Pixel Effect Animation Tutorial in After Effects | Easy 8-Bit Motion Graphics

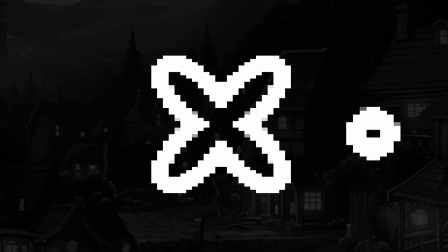[0:00]
Welcome back to the best After Effects tutorial channel on YouTube. Today we will look at these amazing looking 8-bit motion graphic animations, and actually these are super simple.
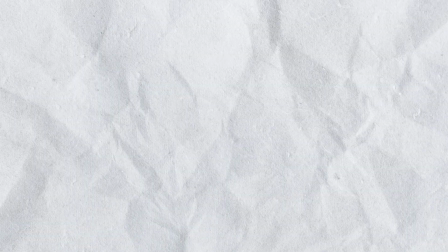[0:08]
We basically just need a few shape layers and two effects and that's it, so let's try to get it done in under 3 minutes.
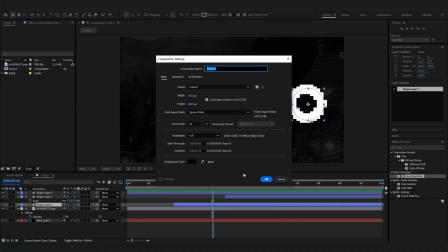[0:15]
So let's start by making a new composition, just hit OK and make it a few seconds for this example.
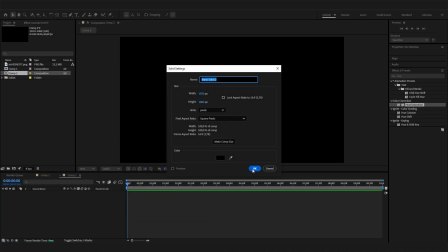[0:21]
Then of course we can add a background, just some layer, you can give it a color if you want.
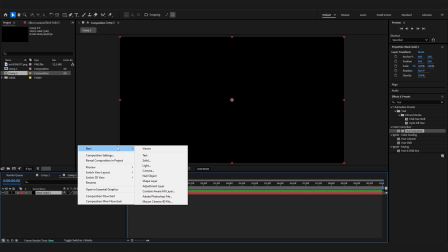[0:26]
And then let's start with adding some shapes.
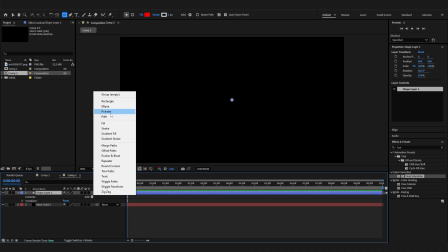[0:29]
So let's make a new shape layer, open it up, go to add, and let's add an ellipse path, for example, that now we can animate.
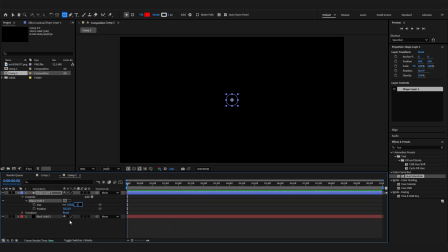[0:37]
So let's go to the beginning of our animation, bring the size down to 0, put in the keyframe thing, just click it, and then go forward like 1.5 seconds and just scale this up by a ton or however you like it.
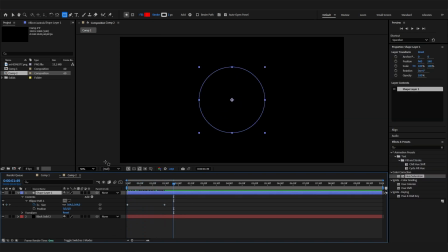[0:51]
Now we can see that we actually don't see anything if we click somewhere else, because this shape doesn't have like any fill or any stroke. So let's go to add and add a stroke real quick. And here you can play with the whiteness, just give it something that you prefer. Another thing is that this animation looks really slow and really boring.
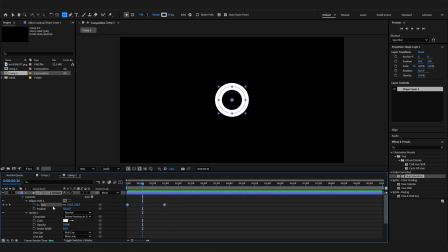[1:11]
So let's give it some action. So we can click on the size and open up the graph editor with this little button here. Then we can click on the size again and select this easy ease button. Here we can now select the first point of this animation and just bring this up.
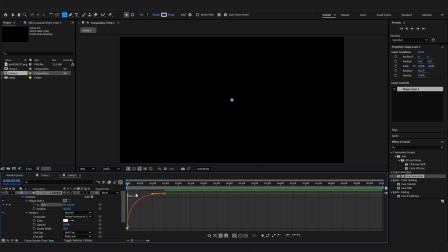[1:27]
So we will have a fast beginning and then a slowdown at the end, just like this.
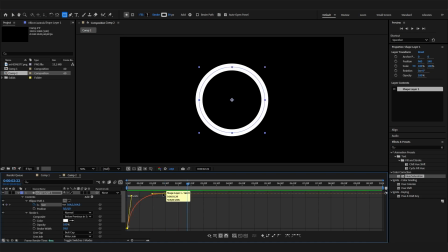[1:32]
Maybe that's a bit too radical, but yeah, just like that. That's amazing. Now as well, we want this animation to end or to vanish at some point. So we can also animate the stroke.
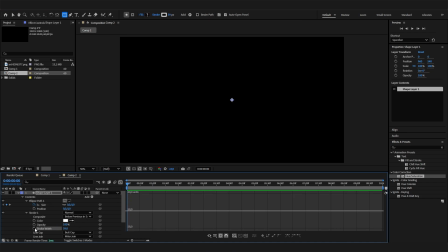[1:43]
Here we can go to the stroke, to the beginning, and just put in a keyframe at the size that you like, or maybe make it a bit bigger,
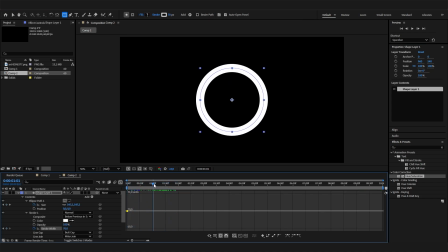[1:52]
and then just go right to the end of this animation and bring this down to 0.
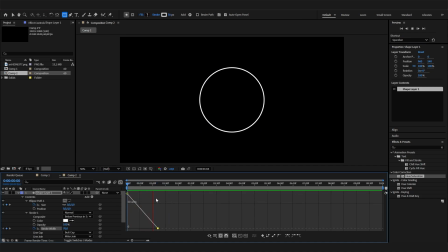[1:58]
Now for this we can either leave it like that, or if we wanted to stay a bit thicker until the end, we can also play with these keyframes. So we can select it and again press the easy ease button and maybe just make it vanish at the end more quickly.
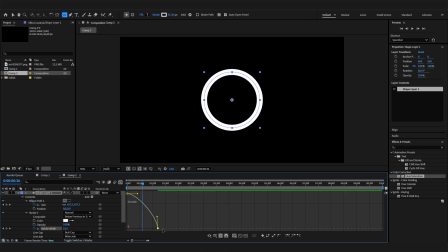[2:14]
So here it's reverse, it will start slowly and then fall down real quick, but that's up to you. And now we have this super smooth and amazing animation. So now what's missing, obviously, it's the pixel effect. And as I said, two effects, it's really simple. So first thing is the mosaic effect, which you can just apply directly.
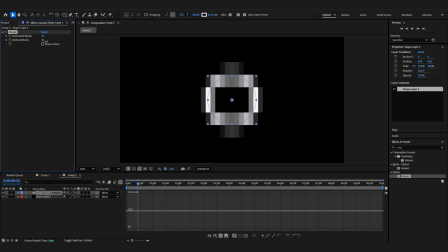[2:33]
And here you can play with the horizontal blocks and the vertical blocks to give it some nice, yeah, pixel effect. I'll just go by 50 and 50. Make sure it's the same value, but that's completely up to you. If you like it more pixelated, go for lower value. If you like it, yeah, less pixelated, yeah, the reverse thing.
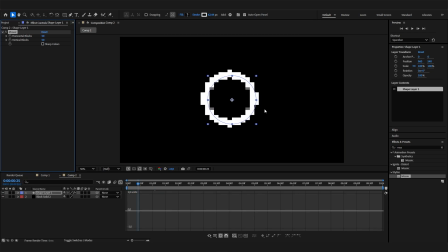[2:51]
Now we also really have to check this sharp colors button, because otherwise, as you can see, we'll have a lot of transparent blocks, and I think that doesn't look really cool. So make sure to hit the sharp colors, and now we can see we have this actually really cool looking 8-bit thing.
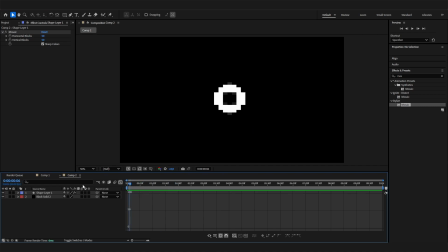[3:06]
The only thing that maybe differs from the example, or like from the thing that you have in your head, the ideal animation, is that this is 8-bit in terms of like, or like 8-bit in terms of quality, but like the FPS are still really smooth, and that just doesn't look right.
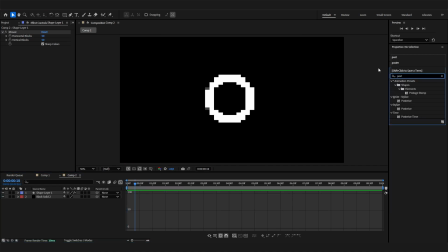[3:26]
So we can also add a posterized time effect, just add it. And here we can turn on the frame rate, so we can make it like more a bit laggy, but that actually fits in that case. So I just like to go with something like 12, and now we have this.
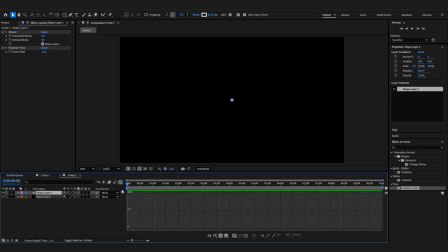[3:40]
Yeah, it just looks way more laggy and more 8-bit, not so smooth. That's exactly what we want. And that's it already for the animation. Of course, in this case, you could play with the other shapes.
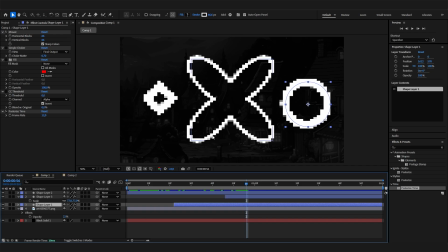[3:54]
Like in the example, you could add a rectangle instead of the circle and just rotate it by 45 degrees.
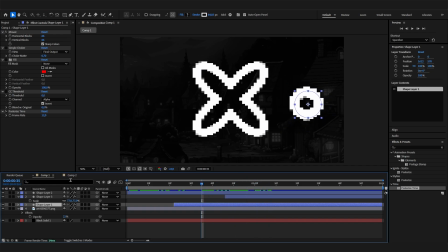[3:59]
Or the one in the middle that I made is super simple.
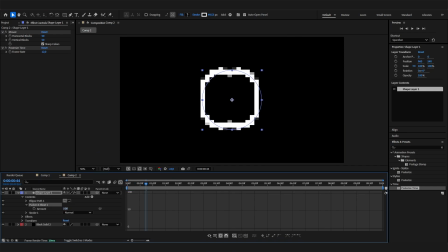[4:02]
I just added a pucker and bloat effect and increased the amount, so you can get like this nice cross or whatever.